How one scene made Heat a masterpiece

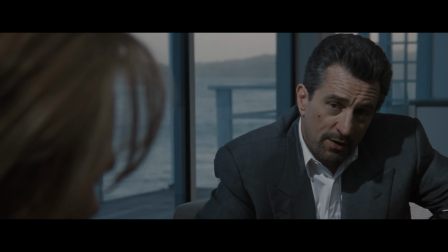Allow nothing to be in your life that you cannot walk out on in 30 seconds flat if you spot the heat around the corner.
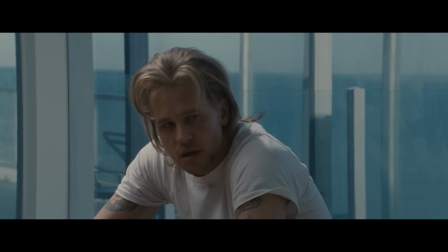In a film full of scenes like this,
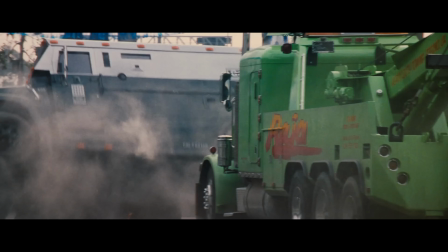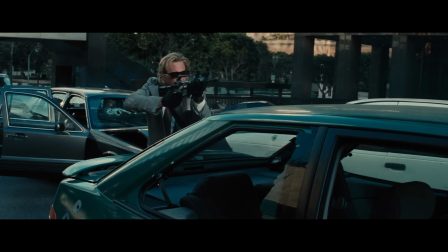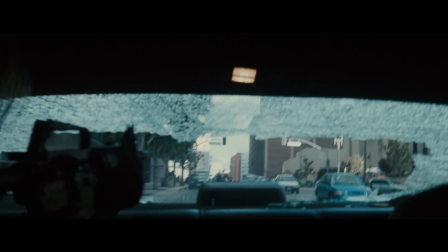the one that's the most intense, Right. is this one.
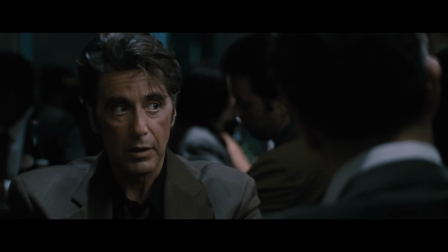I am never going back.
A simple 6-minute conversation in a quiet diner between the two opposing forces in the film,
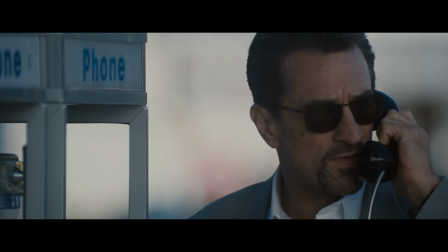Detective Vincent Hanna played by Al Pacino and high-end thief Neil McCauley played by Robert De Niro.
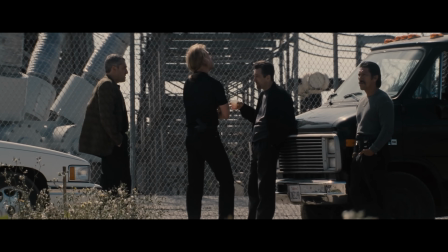Nothing. 30 seconds flat from now, we are gone on our separate ways.
But before we get to that, let's quickly set the scene.
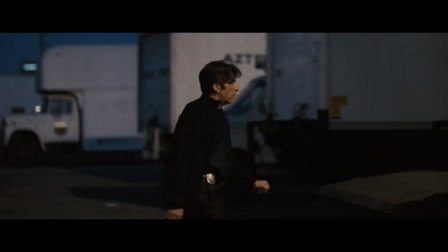Back to work.
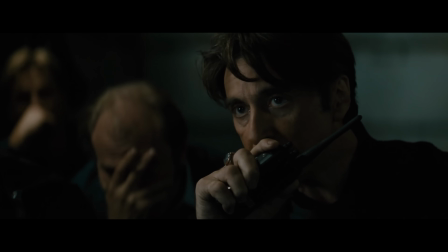Heat follows relentless and obsessed Detective Vincent Hanna as he attempts to track down highly skilled professional criminal Neil McCauley.
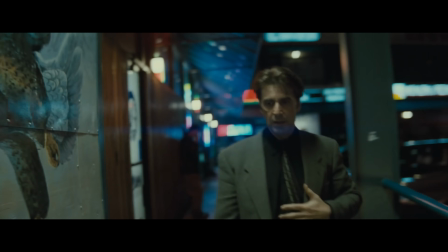It's a game of cat and mouse, and as the heat intensifies, we see each one struggle in their personal lives. McCauley goes against his advice and starts a relationship, and Hanna's marriage crumbles due to his all-consuming dedication to his job.
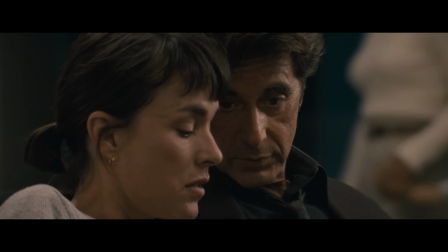All I am is what I'm going after.
As McCauley prepares one last bank heist, he has his first encounter with a detective, who asks him,
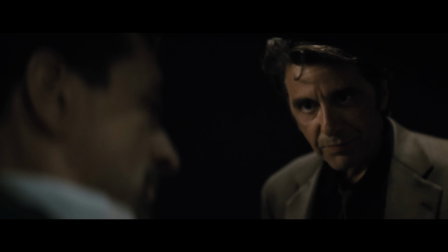"What do you say I buy you a cup of coffee?" setting the stage for the aforementioned scene.
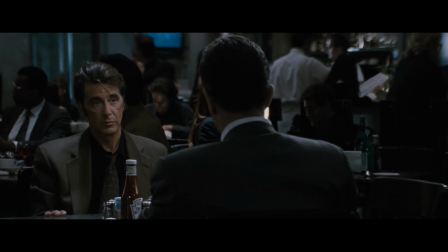"Follow me."
It opens on Detective Hanna, and it's important to note that both characters never directly share the frame.
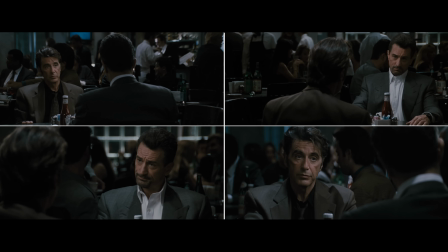The whole thing is intimately filmed in medium close-up over-the-shoulder shots, and that's done for a very specific reason.
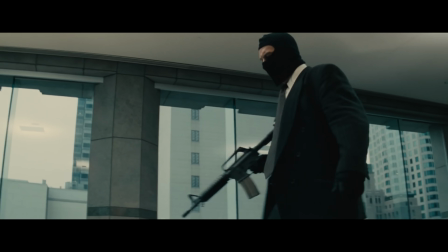These men are essentially two sides of the same coin, both highly capable at what they do.
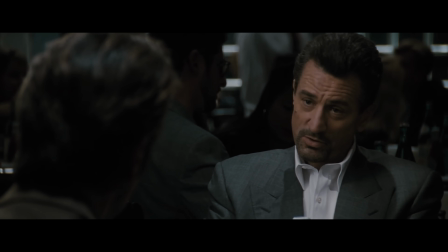I take scores. You do what you do best, trying to stop guys like me.
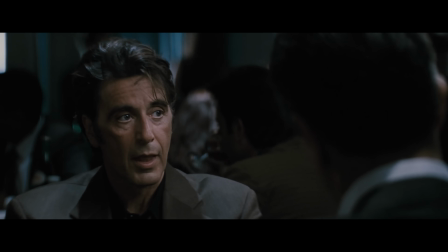This is reflected in the blocking, where each frame essentially has a heads and a tails, yet neither actor dominates the frame.
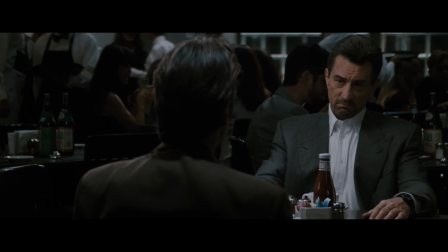It highlights their distinct differences, but by keeping them on the same eye level,
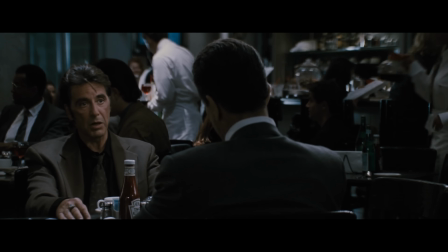they become equals, and the line between protagonist and antagonist is blurred.
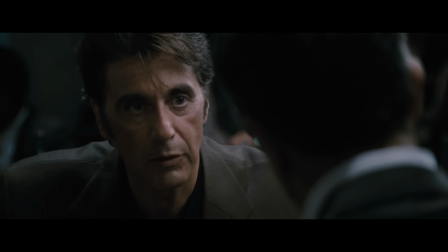You do what you do, I do what I gotta do.
They're also both framed slightly off-center,
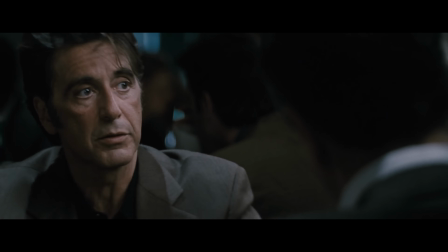creating a sense of unease and letting us know that even though this is a peaceful meeting, they're still at conflict with each other.
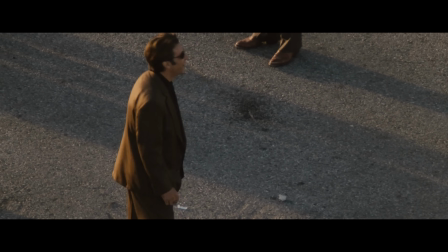Brother, you are going down.
And while most of the film is highlighted by more animated acting, Give me all you got!
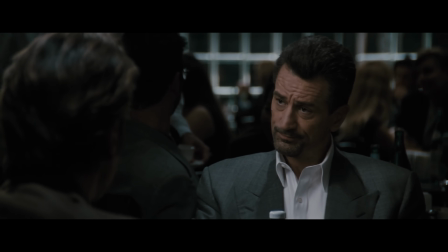Give me all you got! the conversation in the diner consists of subtle dialogue,
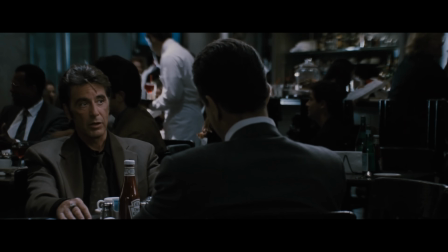with Pacino delivering his lines in a controlled yet tense way, and De Niro remaining calculated and precise.
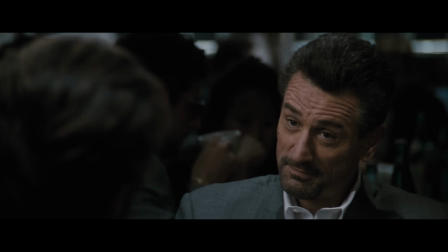I tell her I'm
a salesman. In fact, most of the acting happens in the silence, which the editor intentionally left in.
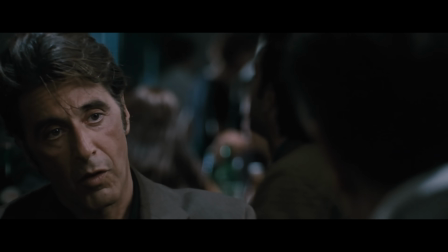He relied on the natural rhythm of the scene, pausing on the character as they calculate their next move, mirroring the chess-like dynamic of the conversation.
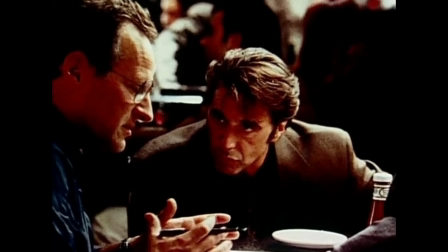It allowed the scene to feel completely natural, which was helped by the fact that it wasn't rehearsed beforehand. Bob said, let's not rehearse.
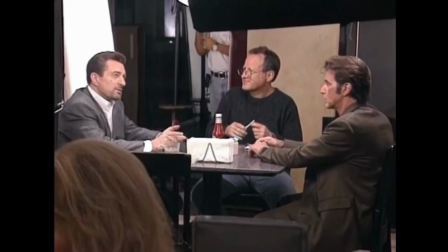Let's learn it somehow, and at the same time, when we show up, just walk through it a bit and then shoot it.
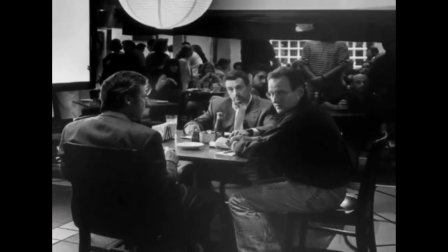And it really worked. Especially that we are meeting kind of for the first time.
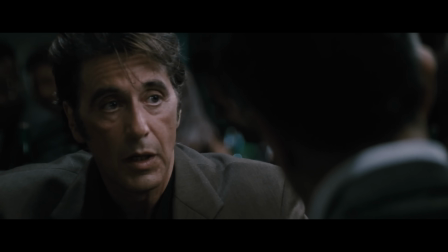That's important. So yeah, that does help.
If I'm there and I gotta put you away, I won't like it.
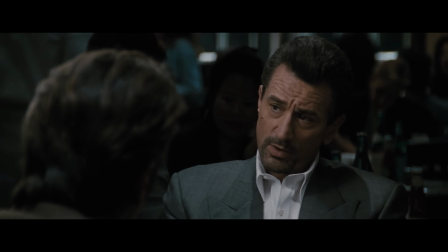This was the first time they were getting to know the other character, and thus they naturally learned about the differences between their vulnerabilities. There should be that difference in the characters in terms of their
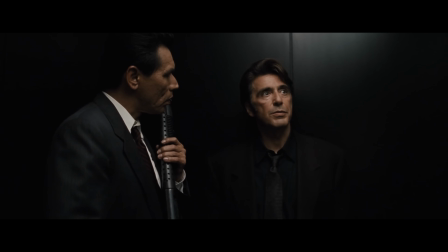how they come off, how their my character's situation is different than his, and my life is falling apart and his is just starting.
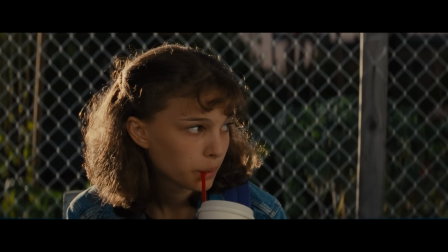Hanna, under the immense psychological strain of his collapsing marriage and troubled daughter, finally feels like he can open up to someone about what's bothering him.
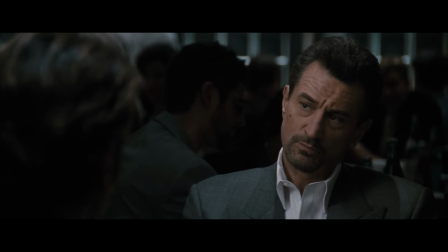So you never wanted a regular type life? The fuck is that? Barbecues and ball games?
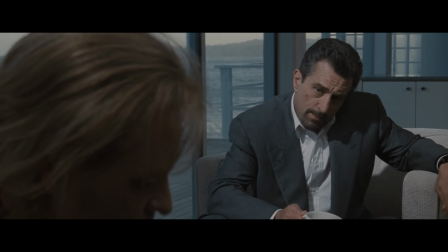Yeah.
And McCauley, a criminal who's not suffering from any cognitive dissonance, gives him the best advice he can.
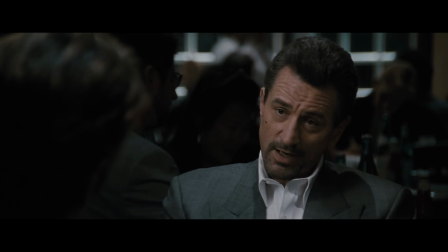You gotta move when I move. How do you expect to keep a marriage?
And after that rapport is established, Hanna gets even more personal and discusses a dream that he keeps having,
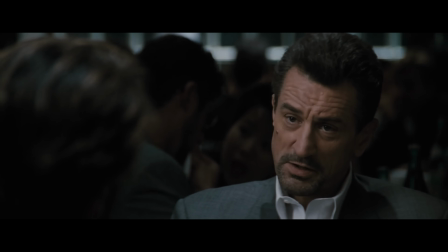pushing McCauley to finally open up about what's bothering him.
And I gotta wake myself up and start breathing or I'll die in my sleep.
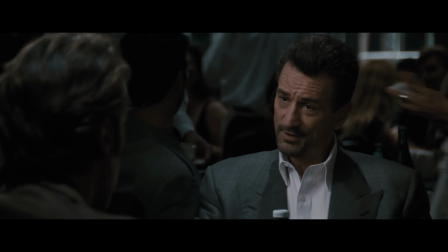But pay attention to how each character communicates. McCauley's lines are precise, measured, and devoid of unnecessary embellishment.
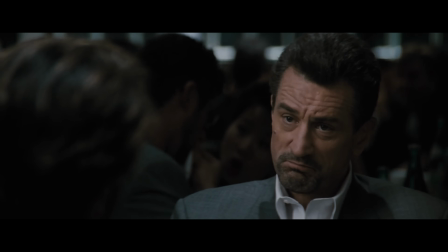He doesn't waste words, just like he doesn't waste time in his life.
Enough time to do what you want to do. That's right.
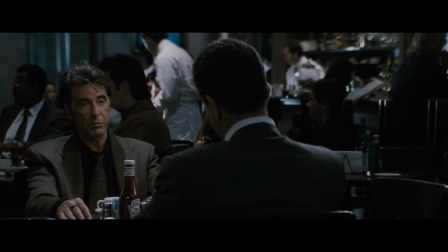Hannah, in contrast, speaks in a slightly animated, almost aggressive manner.
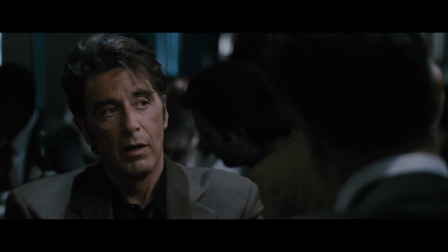His dialogue is laced with personal anecdotes and expressive phrasing, reflecting his chaotic but deeply passionate approach to his profession.
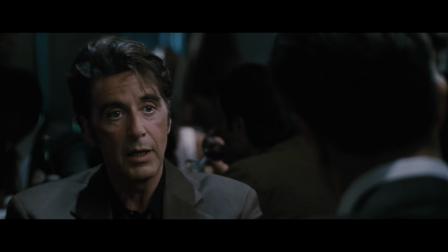Because I spend all my time chasing guys like you around the block.
But despite their differences, both men share a mutual respect.
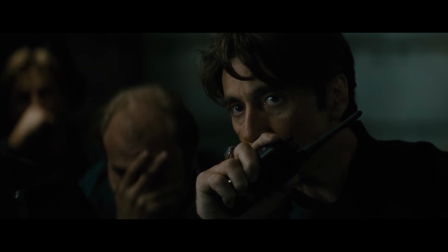They're both driven, detail-oriented, methodical, and willing to sacrifice almost anything to achieve their goal.
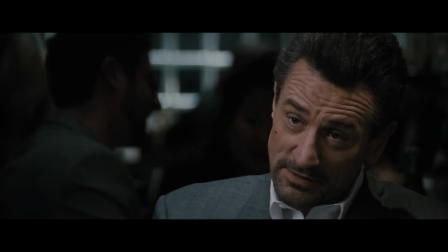In another life, and under different circumstances, they probably would have been friends.
They're similar in some ways, and they respect each other and even like each other because they're both good at what they do.
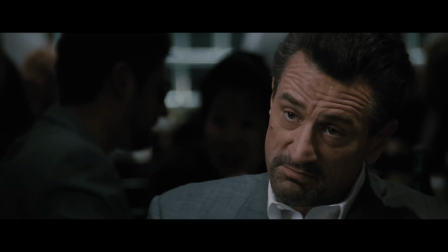But I will not hesitate. Not for a second.
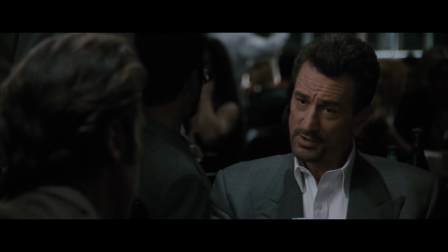The diner scene perfectly encapsulates Heat's central theme, the inevitable collision between professional duty and personal desire.
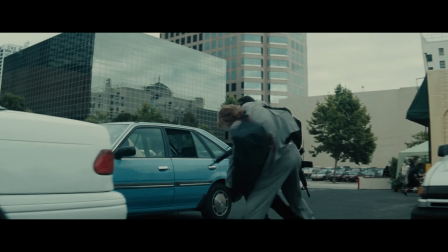Both Hannah and Macaulay acknowledge that their paths will lead to an ultimate confrontation,
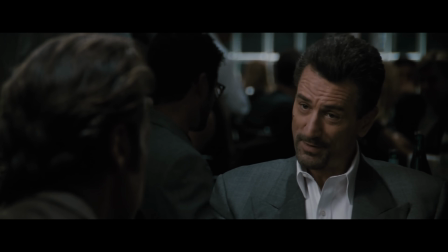but in this moment, they share a rare, fleeting sense of understanding.
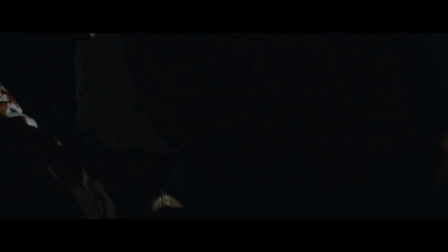It's a moment of humanity in a world driven by violence and survival.
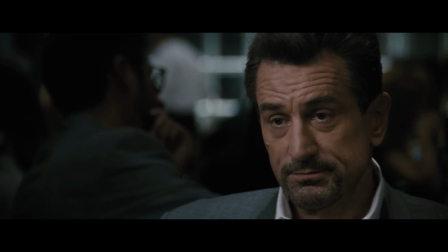Well, maybe we'll never see each other again. I'm Luke.
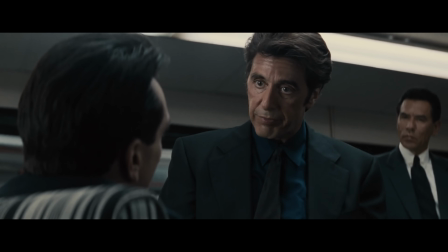Who? Were you a fucking owl? Thanks for watching. Here, she got a great ass!